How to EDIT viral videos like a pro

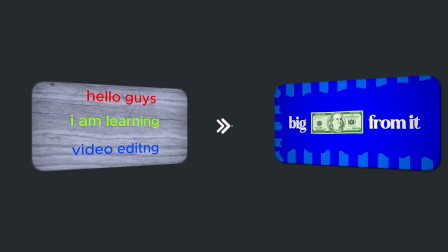[0:00]
I'm a video editor who went from editing like this to this in just 6 months and went from making nothing to $1,000 every single month.
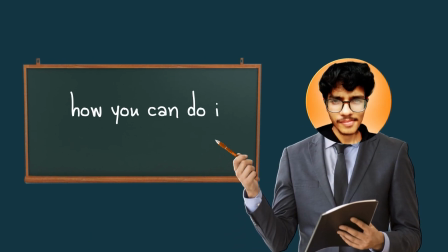[0:06]
And my friend, today I'm gonna show you how you can do it too. I know what you're saying. How?
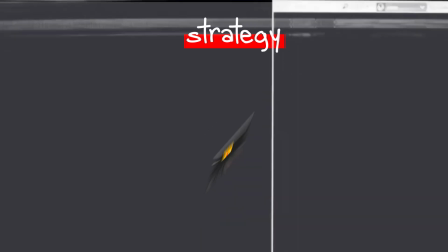[0:11]
So the strategy here is to edit your videos so good that people want to watch your videos till the end and top creator wants to work with you.
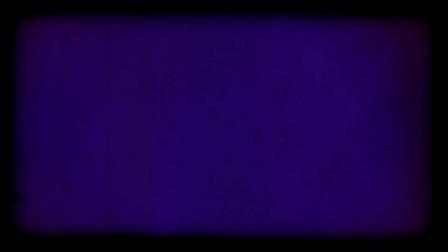[0:18]
So let's start with what is editing. Maybe we don't have to go that far back. Let's start with understanding viewer experience.
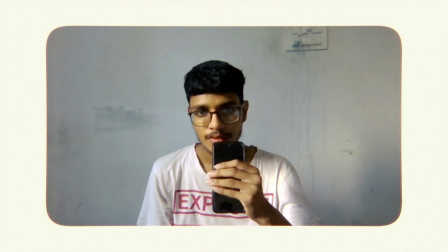[0:24]
Look at this video.
How to edit like pro.
How do you feel when content is of low quality or the video is too long? That's what we mean by viewer experience. It's how a person feels when watching your video.
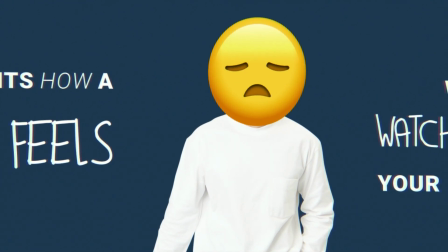[0:37]
We want to make sure viewer enjoy what they're watching, so we try to understand what makes them happy or unhappy.
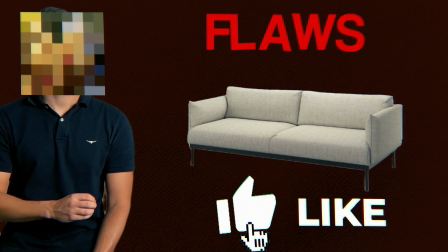[0:42]
Now let's try to understand with a real example. Look at this video, how many focal point it has. 1, 2, 3, and the fourth one is here.
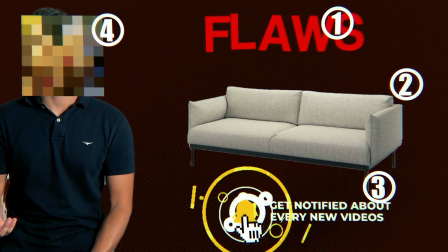[0:49]
Notice how our eyes are jumping all over the place trying to keep up with everything on the screen.
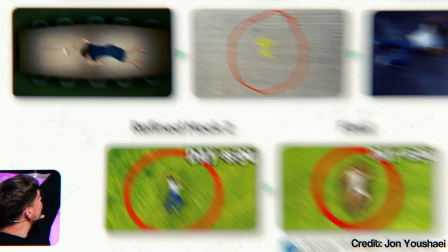[0:54]
This is the example of bad viewer experience. And if you look at this video, notice how it zooms in and darkens everything else in order to highlight main element. And this is the example of good viewer experience. Now that we understood what makes a good or bad viewer experience, let's talk about maximizing visual attention.
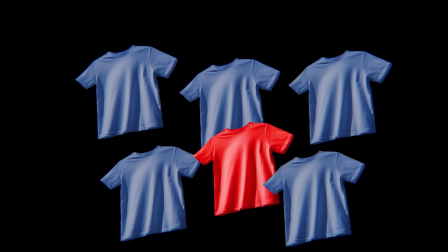[1:11]
Now look at these images. What catches your attention? A bright red dress among the sea of dull glow.
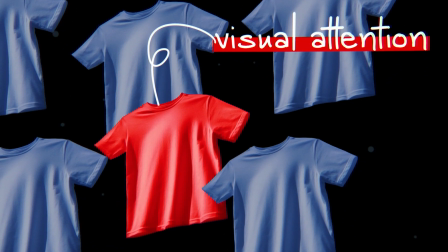[1:17]
That's what we mean by visual attention. It's what catches your eye and makes you focus on something.
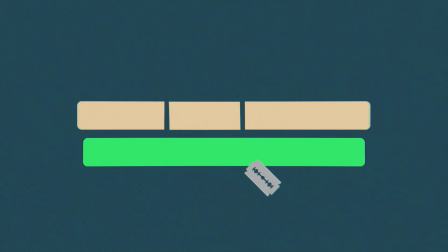[1:22]
In this case, it was a red color dress. Using bunch of quick cuts like switching from wide angle to close up that shows facial emotion grabs our attention.
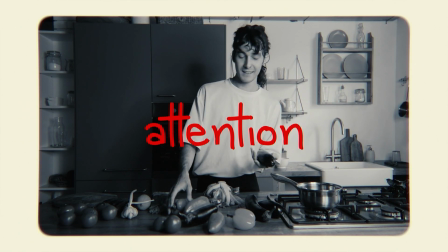[1:30]
As a content creator or editor, you want to keep that attention for as long as possible. For example, look at Mr. Beast intro. The clip changes quickly, which really holds our attention. Now, if you look at my intro in the beginning and compare it to this, which one do you think will maximize visual attention?
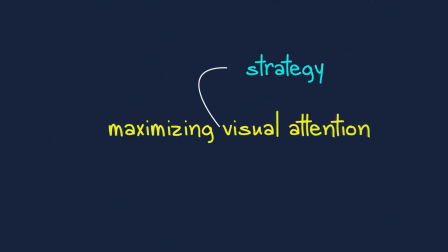[1:45]
Obviously, first one. Maximizing visual attention is a strategy to hold your attention so that you don't click off the video,
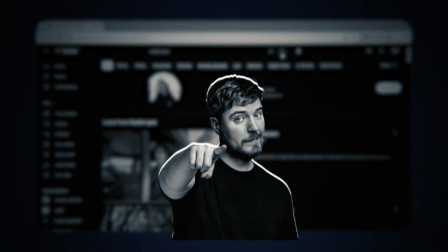[1:51]
and creators like Mr. Beast uses it all the time to keep your attention throughout the video.
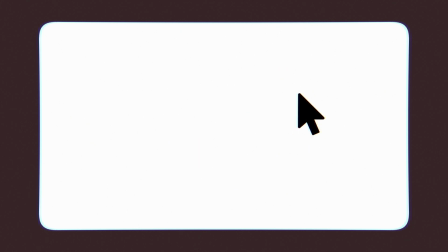[1:56]
Now look at this video. What catches your attention? When something is moving, it traps your attention, whether it is mouse or a text or a PNG.
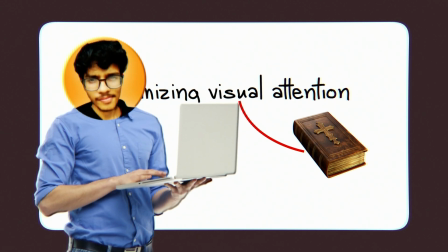[2:04]
Therefore, it is the example of maximizing visual attention. As a video editor, switching between different type of footage like A-roll, B-roll,
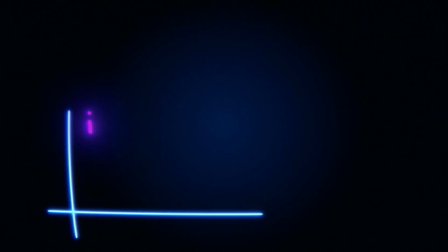[2:11]
motion graphic or stock footage and changing what's on screen frequently will help maximizing visual attention.
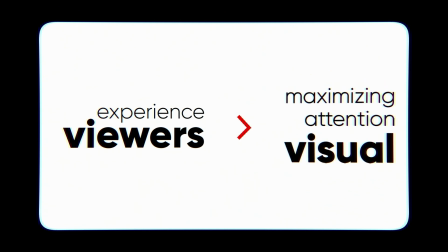[2:17]
Now if you notice carefully, we talked about visual experience before maximizing visual attention, and that is because anything that comes on screen should not decrease viewer experience.
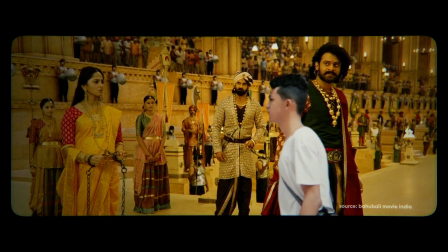[2:26]
For instance, look at this guy. He just appeared out of nowhere. It breaks the flow and takes you out of story.
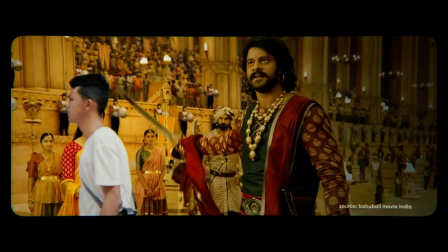[2:31]
Everything you show in the video should fit together.
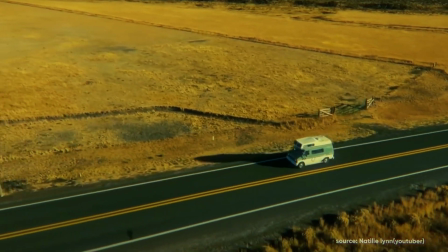[2:34]
When you add visuals like B-roll or graphic, they need to match the style of your video, making sure that all part of your video look and feel consistent.
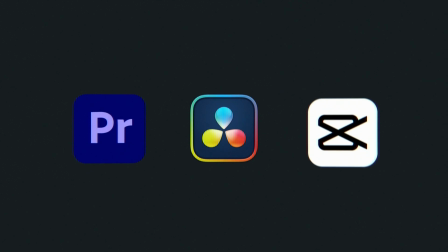[2:42]
Okay, the video is not over yet. Let's check out the software, which is basically these three. We'll choose one to start editing.
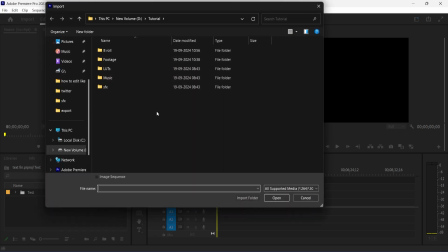[2:48]
Alright, so the first step in any editing process is importing your footage. Think of it like collecting brick for construction.
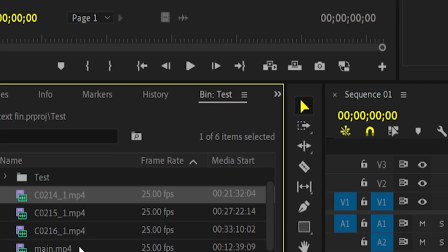[2:54]
Make sure to organize them into folders you can easily find when you need. Once your footage is in, it's time to start building your video.
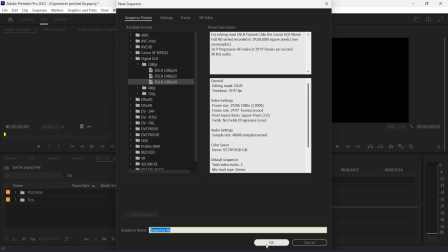[3:01]
This is where you create a sequence, which is basically timeline of your video. Now that we have our sequence, it's time to start cutting.
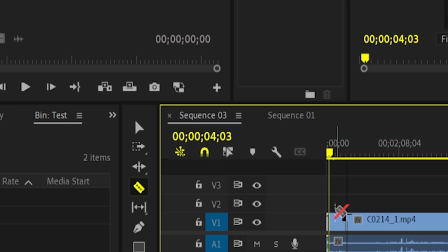[3:07]
Drag your footage into timeline, play through your clips, use a razor tool or cut tool to trim out any unnecessary part.
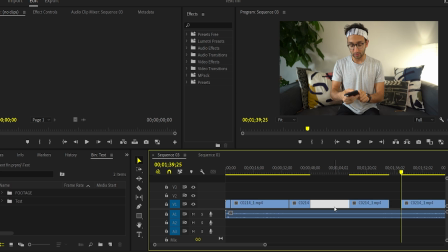[3:13]
To make your edit even smoother, we are going to use J-cut and L-cut.
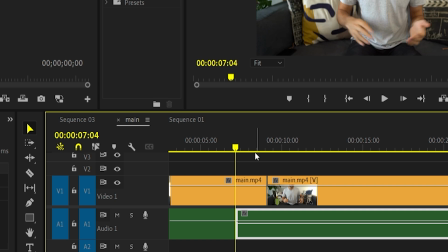[3:17]
A J-cut is when the audio from the next clip starts before the video does, creating a smooth transition, and L-cut is the opposite. The video cuts to the next scene, but the audio from the previous clip continues to play. To do this, simply unlink the audio and video track, then adjust the start and end point.
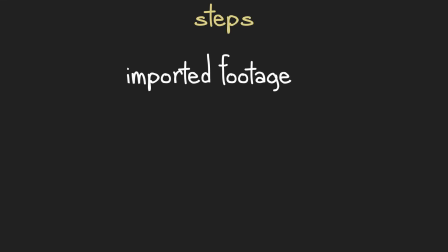[3:32]
These techniques will help you to make your videos flow naturally. Now that we have imported footage, created a sequence, and removed unnecessary parts using J-cut and L-cut,
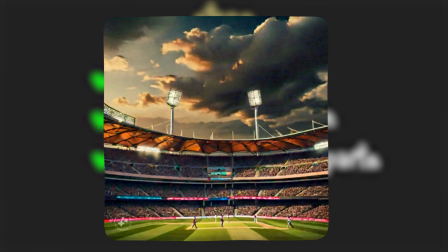[3:41]
we'll add a B-roll, which is basically extra footage that supports the main story. There are a ton of different type of B-rolls, for example stock footage, which is just a lazy version.
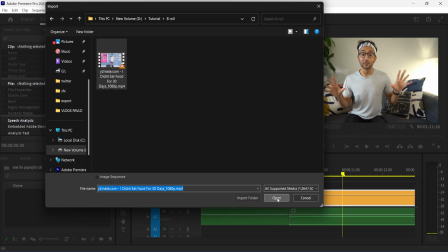[3:49]
You can use it to provide context and show emotion to a main story. For example, in this video I'm talking about Mr. Beast, so I'll use a Mr. Beast B-roll video to complement the main story.
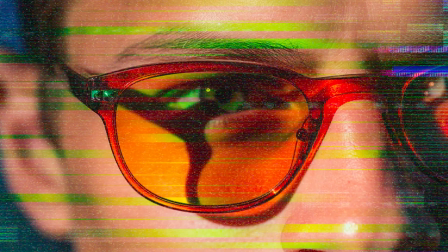[3:58]
Now let's connect two clips. We'll use a transition for this. A transition helps your video flow seamlessly.